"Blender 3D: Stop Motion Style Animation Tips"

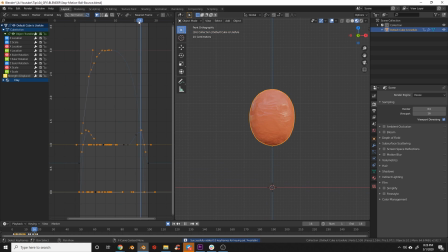251s
And then you have your in between frames, which are the frames you put in between to make that motion look natural. So what I'm going to do is I'm going to go backwards through my animation and I'm going to insert some keyframes at what I consider to be some important parts.
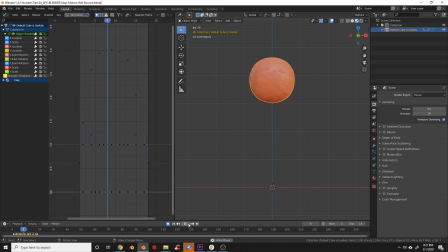263s
After that, I'll go back, I'll rechange it back to constant interpolation, and once I've done that, I can play the animation back and see that it's looking a little bit better. Now, at this point, I'll decide whether I need to insert more keyframes or not. There's really no correct amount of keyframes or correct way to approach how many keyframes you're going to do. Honestly, this is just what looks best to you and what you think sells the effect. Another important thing to consider when you're trying to create a stop motion look is the camera. So let's think about how they record on set. They have a tiny little model, and then they have a long lens they have to use to point to that model from far away to get close up.
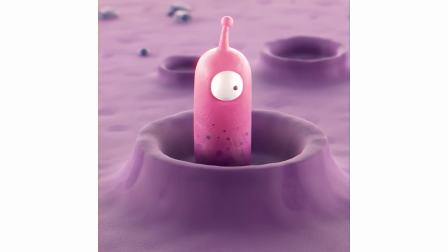299s
And the result of this is a more shallow depth of field. What we can do is we can model our scene physically accurate, and Blender has a great camera to do so. So
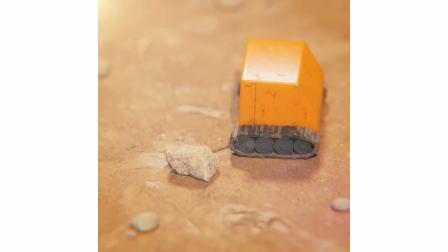308s
And then when we do that, it'll do all the work for us and it'll create a shallow background just naturally based on the physics of the scene.
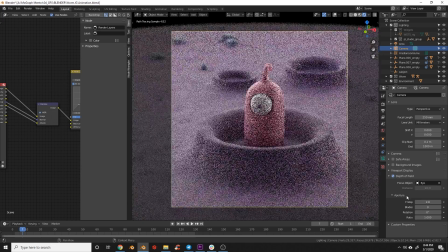315s
I like to push the limits a bit further though. We're not necessarily going for realism here as much as we are going trying to capture the charm of stop motion.
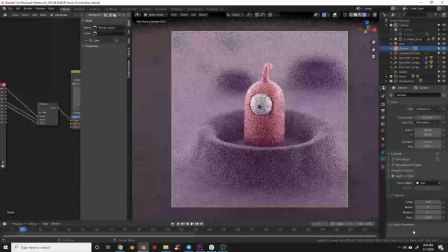322s
So oftentimes I'll come in here and I'll set the aperture to a really low number until I get something that I like stylistically, sometimes even as low as 0.5.
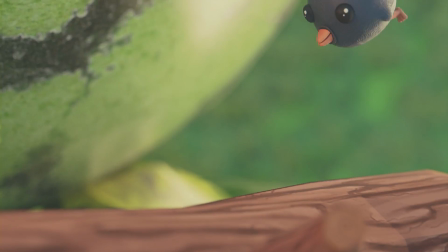330s
Play with this on your own until you get something you feel comfortable with. Another key to selling the illusion of stop motion is your environment.
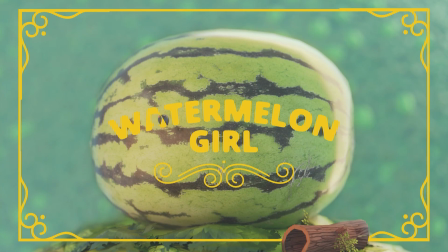336s
Putting them in environments that look like they were handcrafted can really sell the effect. You can take this as extreme as you want.
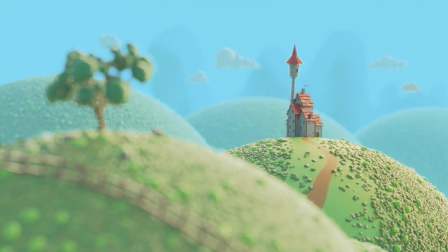343s
I usually find that using a plastic shader and keeping the colors vibrant is a simple way to maintain the illusion without too much extra effort.
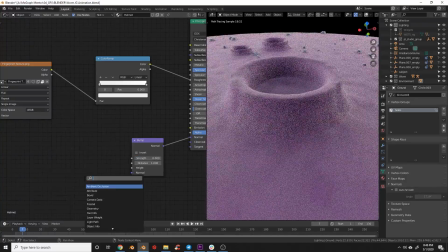350s
We can quickly convert that clay shader into a plastic material by reducing the normal bump to zero and playing with the roughness slider. This will give us a basic plastic-like shader to use in our scene. I also sometimes do this and add a noise node into the normal with very small detail to give a surface a tiny bit of a textured look. If you're looking to improve your skills as an artist, as an illustrator, or designer to create more charming scenes, I recommend checking out Skillshare's courses.
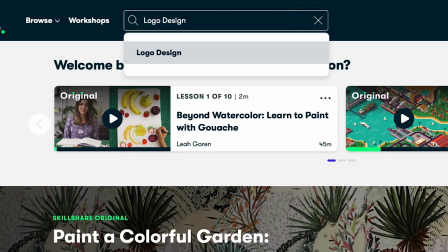374s
Skillshare offers thousands of inspiring classes for creatives and curious people on topics including illustration, design, photography, video, freelancing, and more.
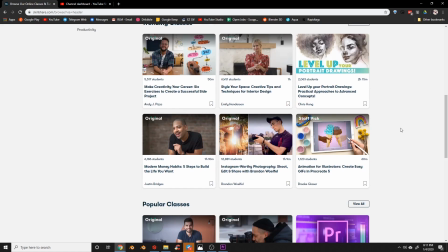382s
I've been using it for 2 to 3 years and I love it. I've improved my characters, compositions, layouts through their many design and illustration resources.
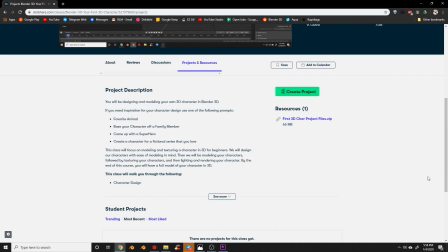390s
They also have a great selection of 3D classes, including some made by me. Skillshare is great for beginners, pros, dabblers, and masters.
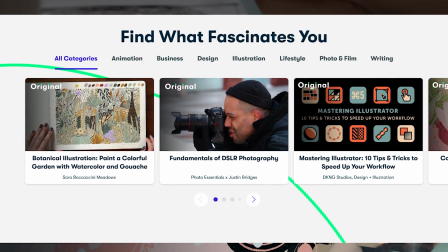398s
It's especially great for lifelong learners who love to explore.
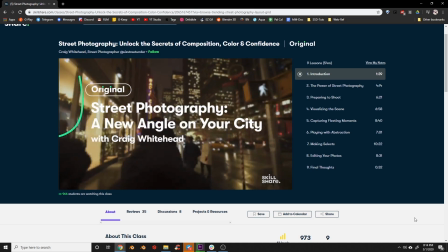400s
Street Photography Unlock the Secrets of Composition, Color, and Confidence is a great course to teach you some composition and color,
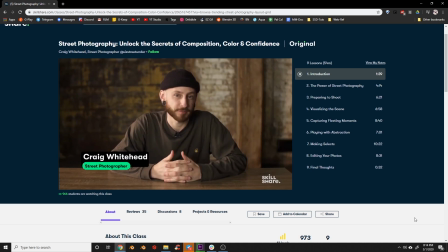407s
both of which are skills that can greatly enhance your 3D renders.
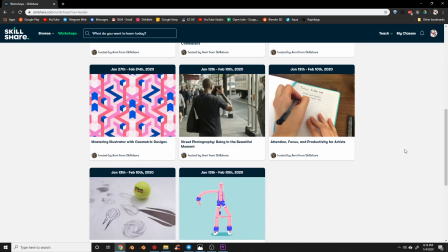410s
With such a large library and variety of topics, Skillshare is a really great way to expand your skill set to make you a better all-around 3D artist.
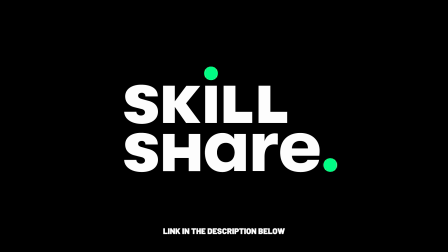419s
Start learning for less than $10 a month. Click the link in the description to get 2 free months of premium membership and explore your creativity. That's all for today's tutorial. Make sure to tag me in your creations on Instagram. I love seeing what the talented people in this community make from these tutorials, and oftentimes I'll share them to my own page. Thank you for watching.